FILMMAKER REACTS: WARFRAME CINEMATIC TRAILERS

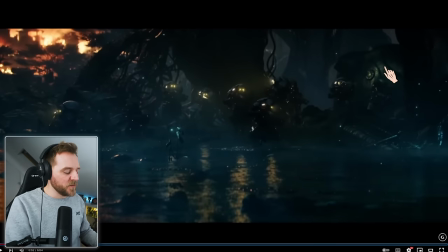it's only a bit that kind of ruins it with the camera movement for me personally but they're trying to go i feel like it was a bit like too harsh like and a bit too stagnant with with the way it rolled out it should have rolled it it should have been a little bit more movement so it still felt like
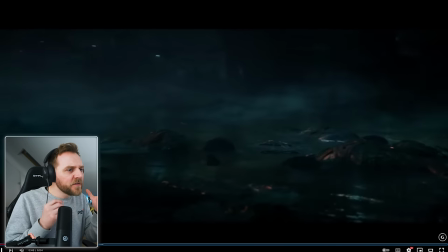her head so let me go back five and you watch it again it's all very floaty isn't it because it's a head and when it's up it's
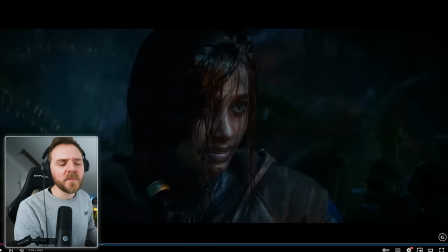all zooming then it's very it looks a bit but it looks a bit robotic a bit like it's done on a gimbal or something it just looks like it's done with bad keyframes and it kind of pulls you out the illusion but it's enough because we're like right okay next shot here we
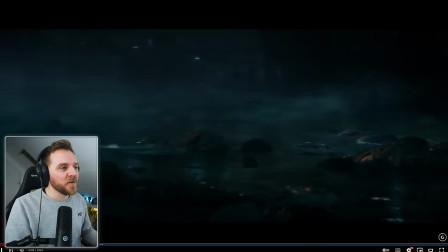go
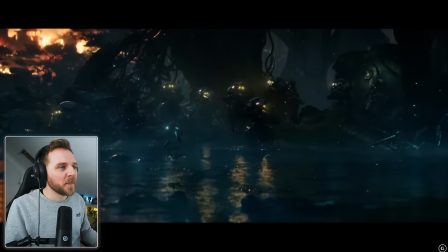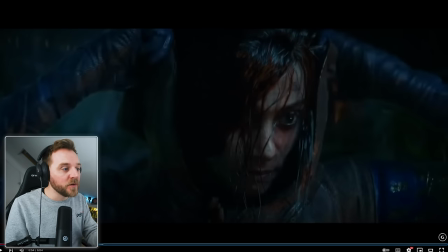and then it comes into where we know we're dying forward because we're telling us this is an important moment to her
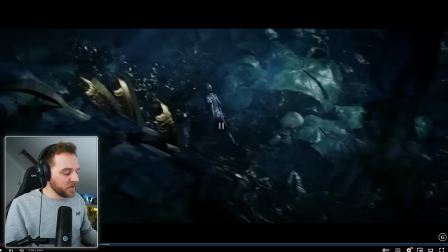see that you get a lot of that in motion with camera work
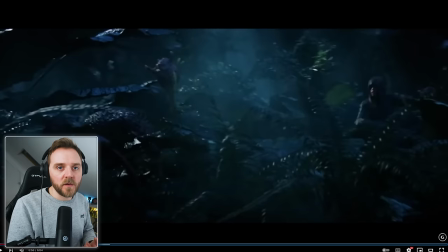if you want a for example you get a lot this in anything involving a vehicle you'll have the camera track in one direction and the subject whatever it may be coming in the opposite direction and what that does is it amplifies the speed
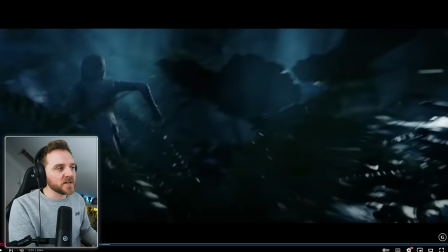of what a subject is moving let me go back
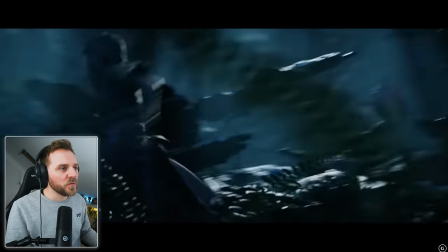into so you see it for yourself from the ruins of the old war and that's a very clever way of doing it it's by
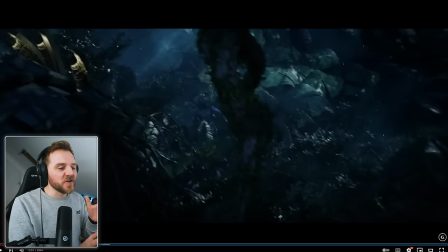you you kind of yeah you just go the opposite direction and if you have it on a you have a sort of lens that's sort of zoomed in a
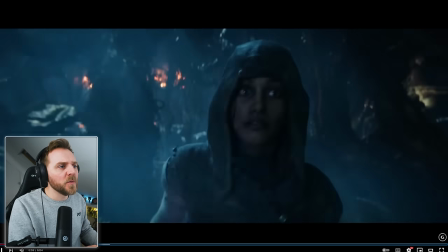little bit as well it'll emphasize more speed but this is beautifully soft and smooth see a lot of action films right now would have been
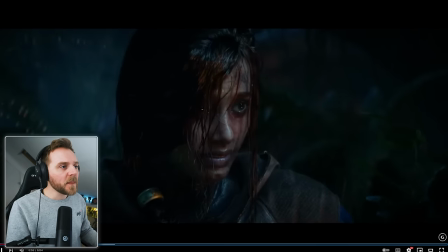really shaky then oh no they're coming let's go back 10 you see it but the camera's still quite nice smooth it has a more of a hollywood feel
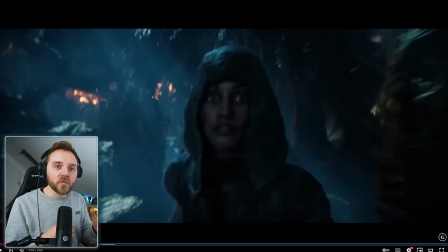there's a little bit of movement with it but it's not like shaky cam like you do find in a lot of you know sort of modern
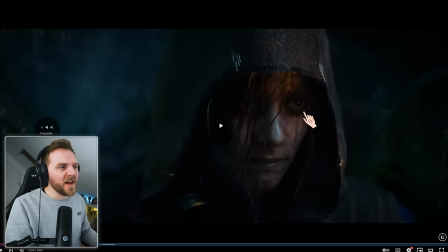uh cinematography especially with this running shot look where she's running that would be but they really want you to see what she's seeing
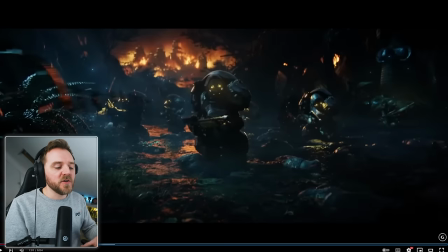and i think a great way of doing that is because they're introducing us to the world so we want to see everything if it was really shaky you couldn't really see what the hell was going on look
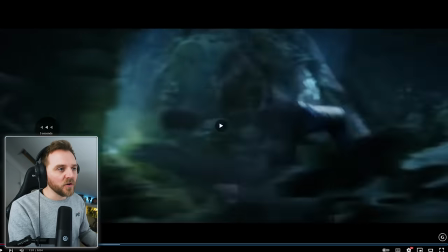at this making it look like the world is full by making big shots look at they're filling all the layers up it's what i love about
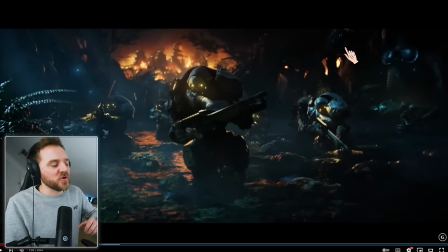star wars and things i keep going back to star was because it's a you know it's a gigantic space opera but they're very believable worlds when you're there uh the more the older ones not necessarily the new ones the new ones are a bit too visually effective should we say as in sort of cgi or the later ones it was very it was a lot more practical
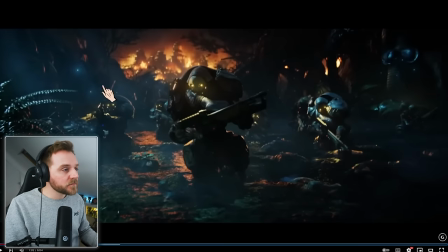effects which makes it more believable so here looking at the world it looks believable because we've got loads of debt and it's the same thing when
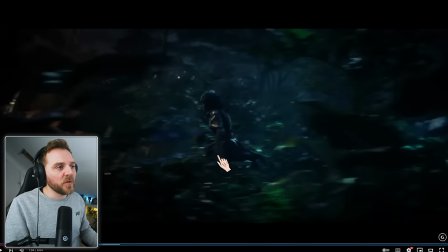we go to this one so they've got all this so we've got three layers here you've got your foreground your main ground and your background
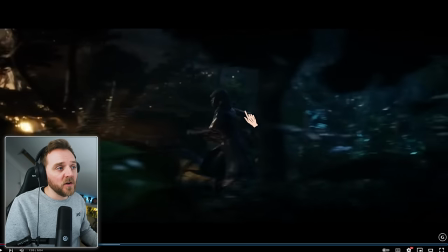but by doing that it's one it's making her look faster like she's running faster because you get all the
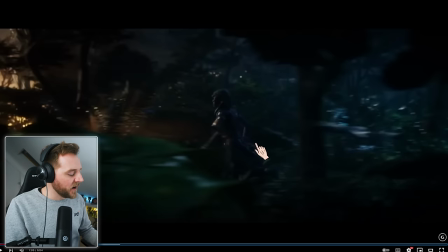foreground elements like making with sound effects but also look because you've got all this
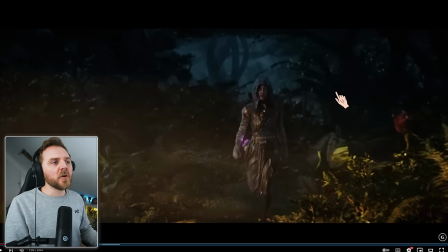space it makes the world feel very lived in where a lot of people go wrong in their world building or because of practical or sorry the budget restraints they'll make the world feel very very small and when it comes to establishing shot they'll have hardly anything in it but the clever way of
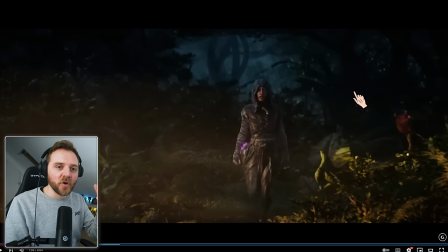doing is bring the camera in closer you can make it look like you've got a crowd of people for example say for example you've got a gig or filming a gig or something and you've got like five people there and you've got to make it look like a crowd i've done it before you have to huddle them together and do lots of close-ups but somehow still make it feel like the world's big by
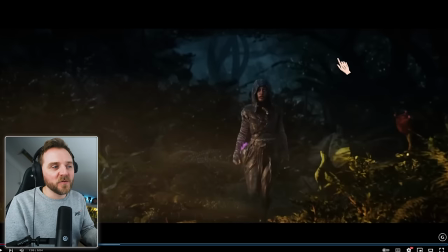having the background out of focus but with cgi sort of like this we can really fill the world up
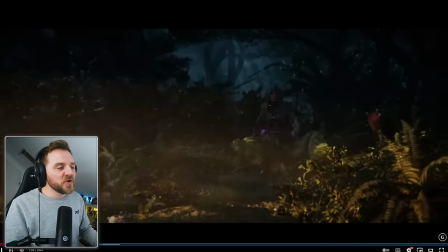look how cinematic that was she came running up to her marker obviously i'm no i'm
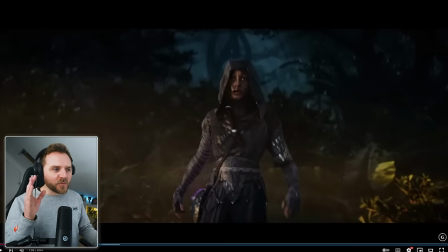talking as if these are real talent camera is dollying in the
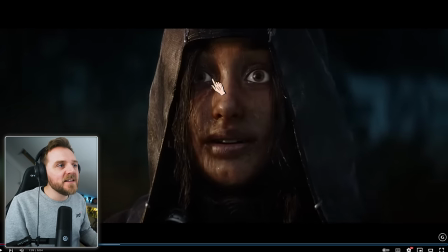camera brings it into her eyes look we are invested in this character because the eye movement is the best way of doing it and they want us to look at her eye because they put the brightest and whitest light in with the catchment so our eyes are immediately gonna go there let's go back five go into it but
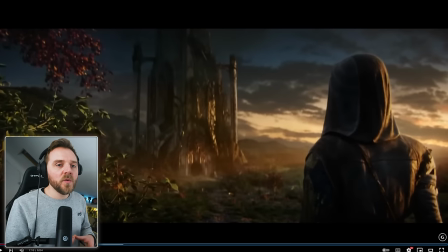there's still hope i love that when she says there's still hope you know that's the color palette changed it's all
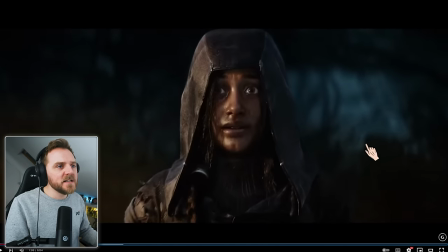very blue very there's a bit of green here it's quite dark isn't it blue negative colors with black lots of blackness yeah hope
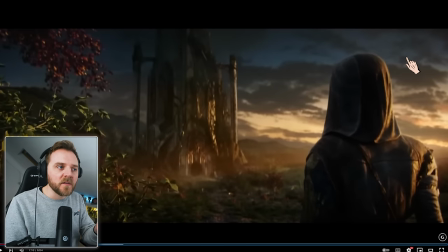the camera stabilizes a bit it dollies forward look at all this
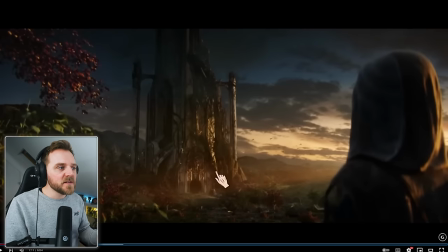color but yeah it's we still know it's a dark world because look at the shadows look at this
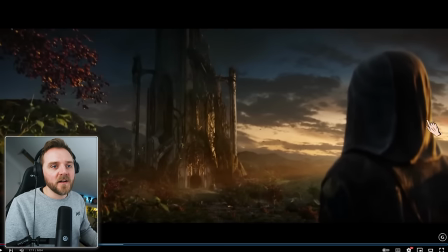low-key lighting it's also very cinematic look she's backlit well technically she's actually side lit here but this
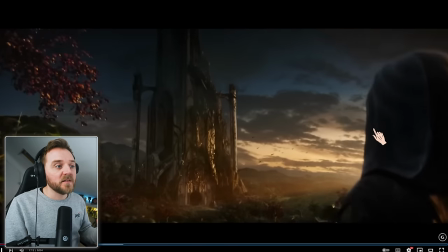surrounding has got this beautiful backlighting which makes it more cinematic see that little kinetic cut there
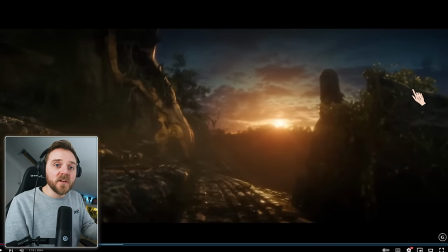camera went up with the birds and then she starts going up with them look at this
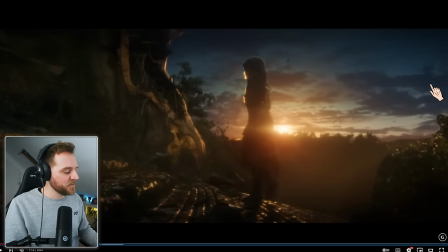silhouetted shot it looks very cinematic you want your stuff to look cinematic if you're doing drawings
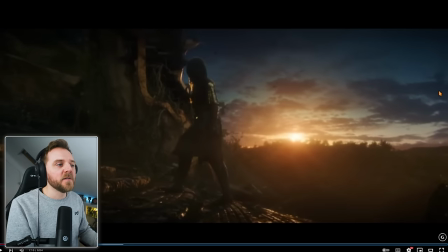photography whatever put your key light from behind and then use a fill light from the front to pick up the
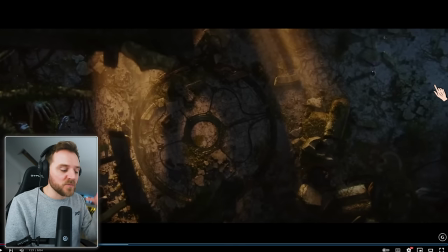details at the front but anything shot from behind will look more cinematic it also raise your production values either it be drawings or whatever it is that you guys are doing
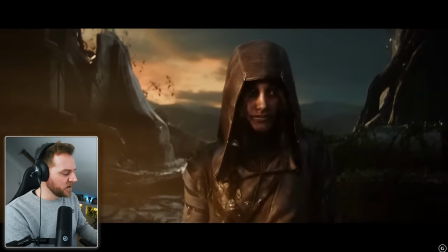yeah the camera's always moving look we're doing a pedestal in down now
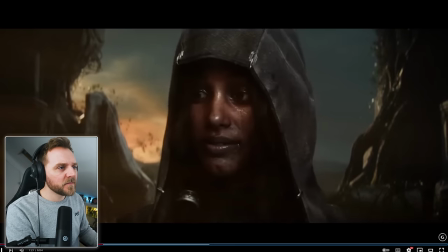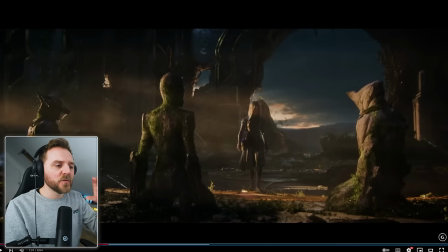i really like the way they've also they've done sort of shallow depth of field to also make it look more cinematic
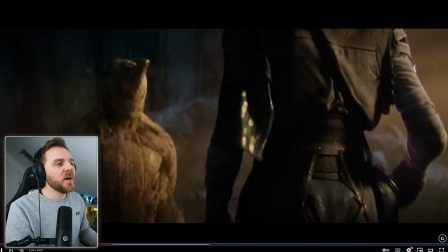and what you i think what it is as well talking about that shot from earlier on where the camera did that head movement didn't it did that zoom in i think it felt
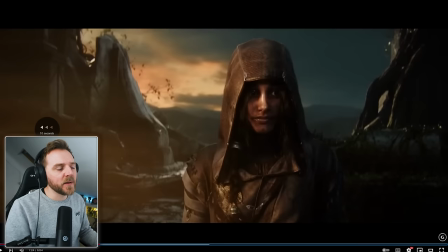completely kind of fake because what it is with it with you notice with this i'm going to go back 10 and play into this this looks like it's shot on prime lenses prime lenses means it's a
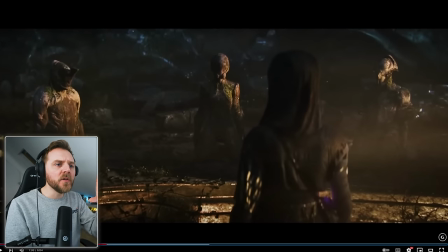set focal length and they're using the pull focus to direct our eyes where to go so she was sharp then they racked the focus so it was then onto the tenno themselves and it looks like it's done it
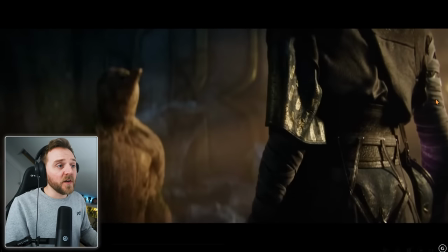looks more filmic because a couple of things really you got your widescreen mask here
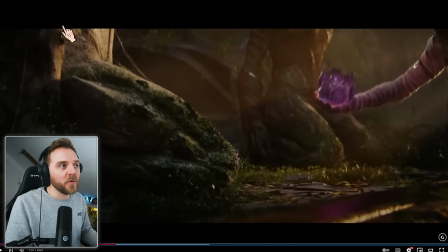yeah so it looks so it looks like a shot so 235.1 mask is what we call it so it looks more filmic it
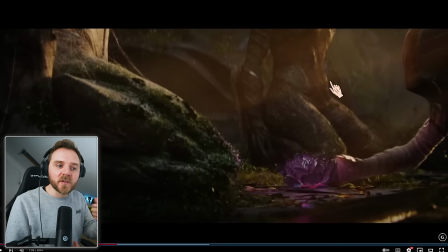looks like it's shot on anamorphics which gives it a more of a film it looks that's what we shoot primarily try to shoot movies on a lot of the commercials that i do i try to shoot anamorphic because it has a more of a cinematic feel in your glass and you shoot on prime lenses normally.
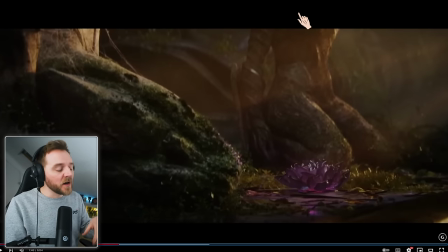You can obviously shoot on different focal lengths and pull focuses and whatnot, but a different sort of length in the actual lens itself. But most of the time, yeah, you'll be shooting on primes.
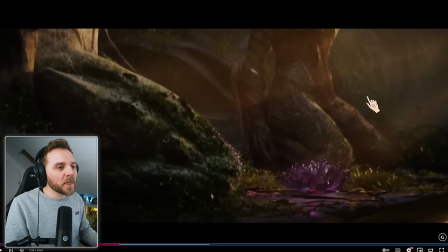Look at that interesting way of storytelling. So they did a thing, but it was the music that told me that we went back in time. It wasn't a flash to white. And did it match up with his knee? Yes it did look. It's almost a match cut look. That was perfect.
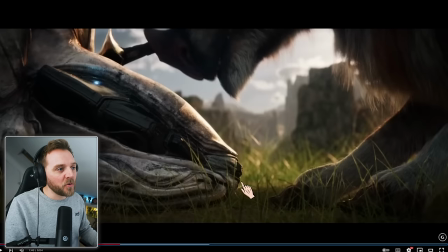It was an actual match cut look. Really interesting.
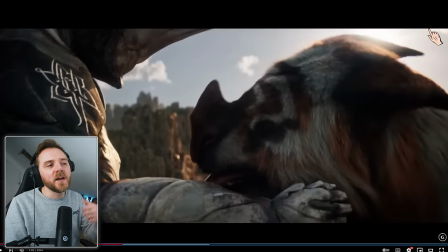Normally you always get like flashes to whites and things like that just to sort of really indicate what's going on. You know for people that are kind of like oh my god what is this?
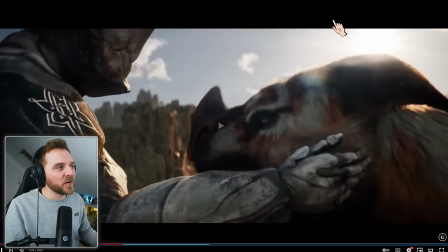But that was told quite beautifully.